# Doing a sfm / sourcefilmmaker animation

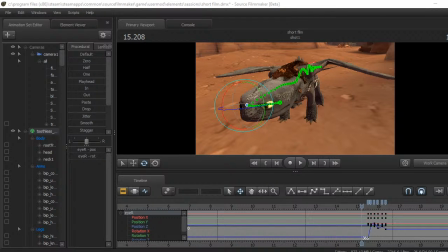4:22 Obviously, I want here camera
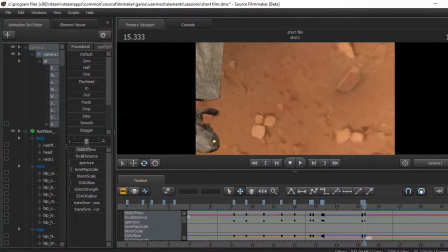4:31 to go from this shot to this shot to this shot here.
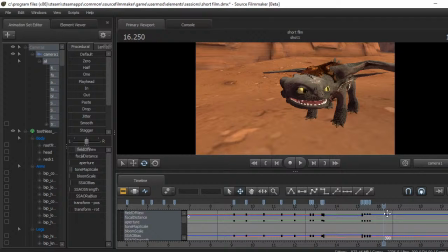4:39 Smooth it out like that. Boom, that's smooth. Good.
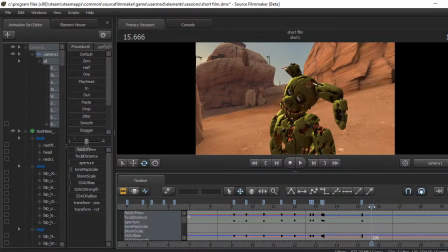4:45 So obviously you see there it's not smooth. So I want it to be like that.
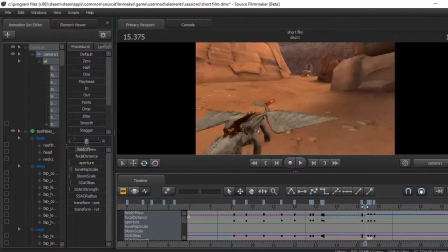4:53 More longer. Takes longer.
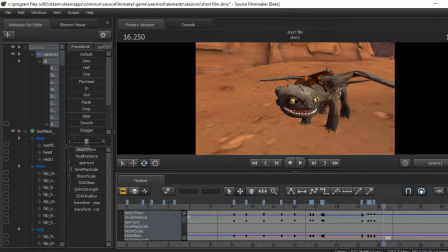gotta...
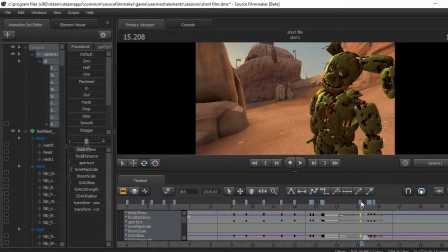5:11 Wait. Oh, we're gonna have to get rid of all this.
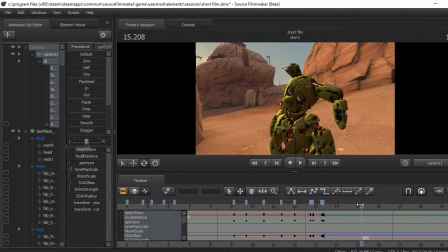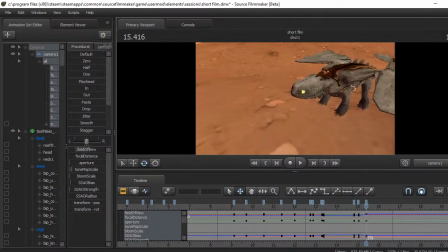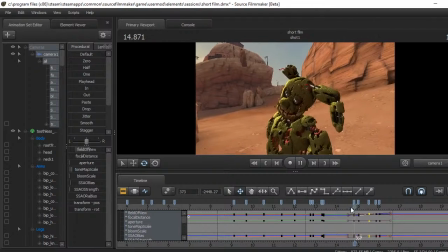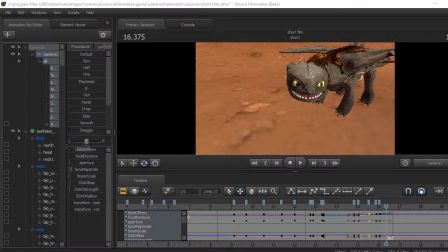Fine. Who is watching currently? Just one person watching.
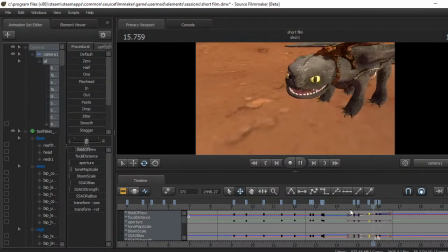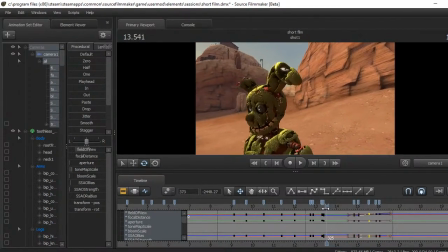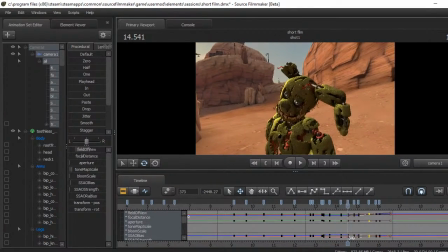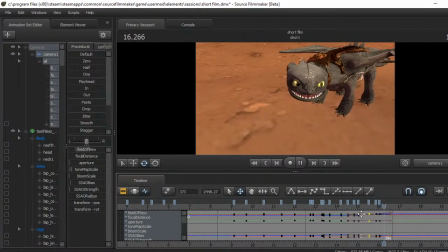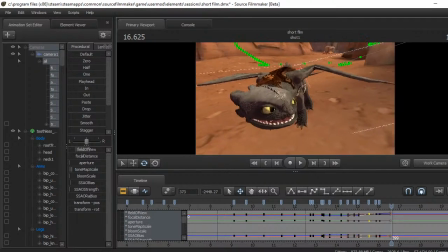6:11 So, let's get on with the fight sort of thing.
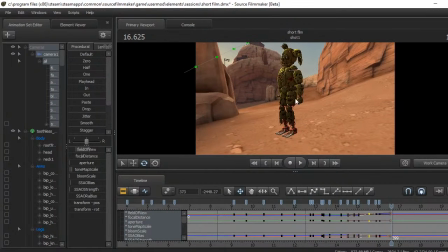6:16 Now, you might ask, how are you going to make a spring travel downhill like you put down uphill?
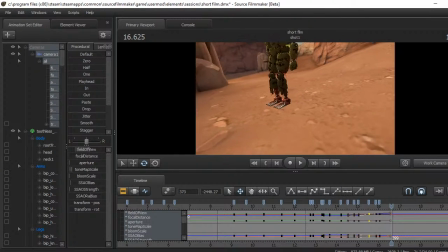6:22 It's easy. First, what we've got to do is in our heads just imagine how you'd be walking downhill if you were a big chunk robot. And now, it wouldn't be just doop-a-doop-a-doop like a normal human. It would be clunk, clunk, clunk, and you would imagine it being very tough.
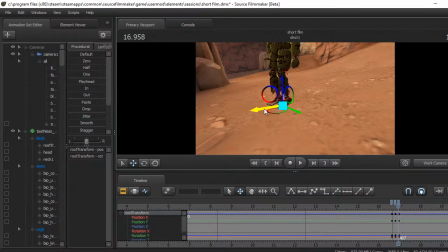6:41 So we would go like this and head up, and do that for the first step. So you can see it's all, so obviously because it's not got the legs moving, it don't look quite right yet.
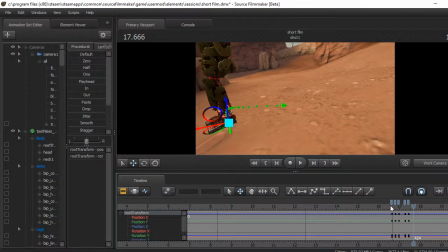7:00 But once it's, you know, all done, you will see that it looks proper. Oh, it's alright, man. It's alright, guys.
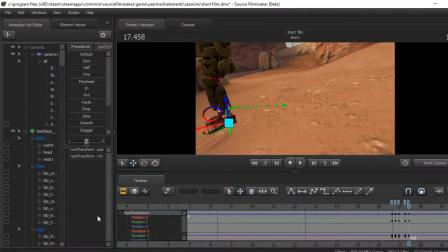7:19 So obviously we have a simple sort of like movement step sort of thing, but not the actual step yet.
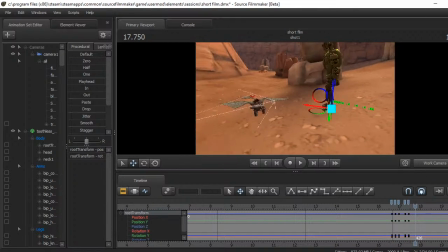7:31 Like that. Just a little step. But you know, he's going to need to go walking down the hill more than that if you think of it. So if we go ahead and do it again.
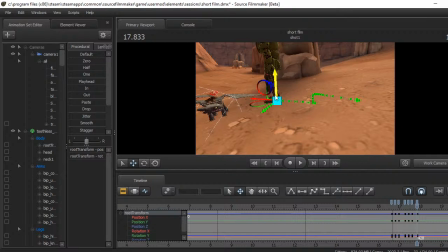Bang. Just like that. So you've got two of that. So it looks more like a robot.
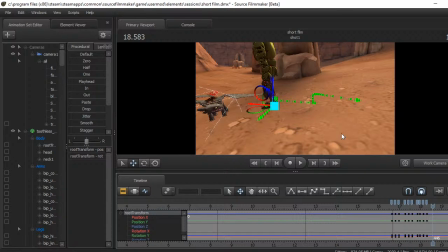8:01 You'd see it be stamping the ground very, very hard. You know, it's not something that you'd find easy. Now, I'm going to grab it again. But this time,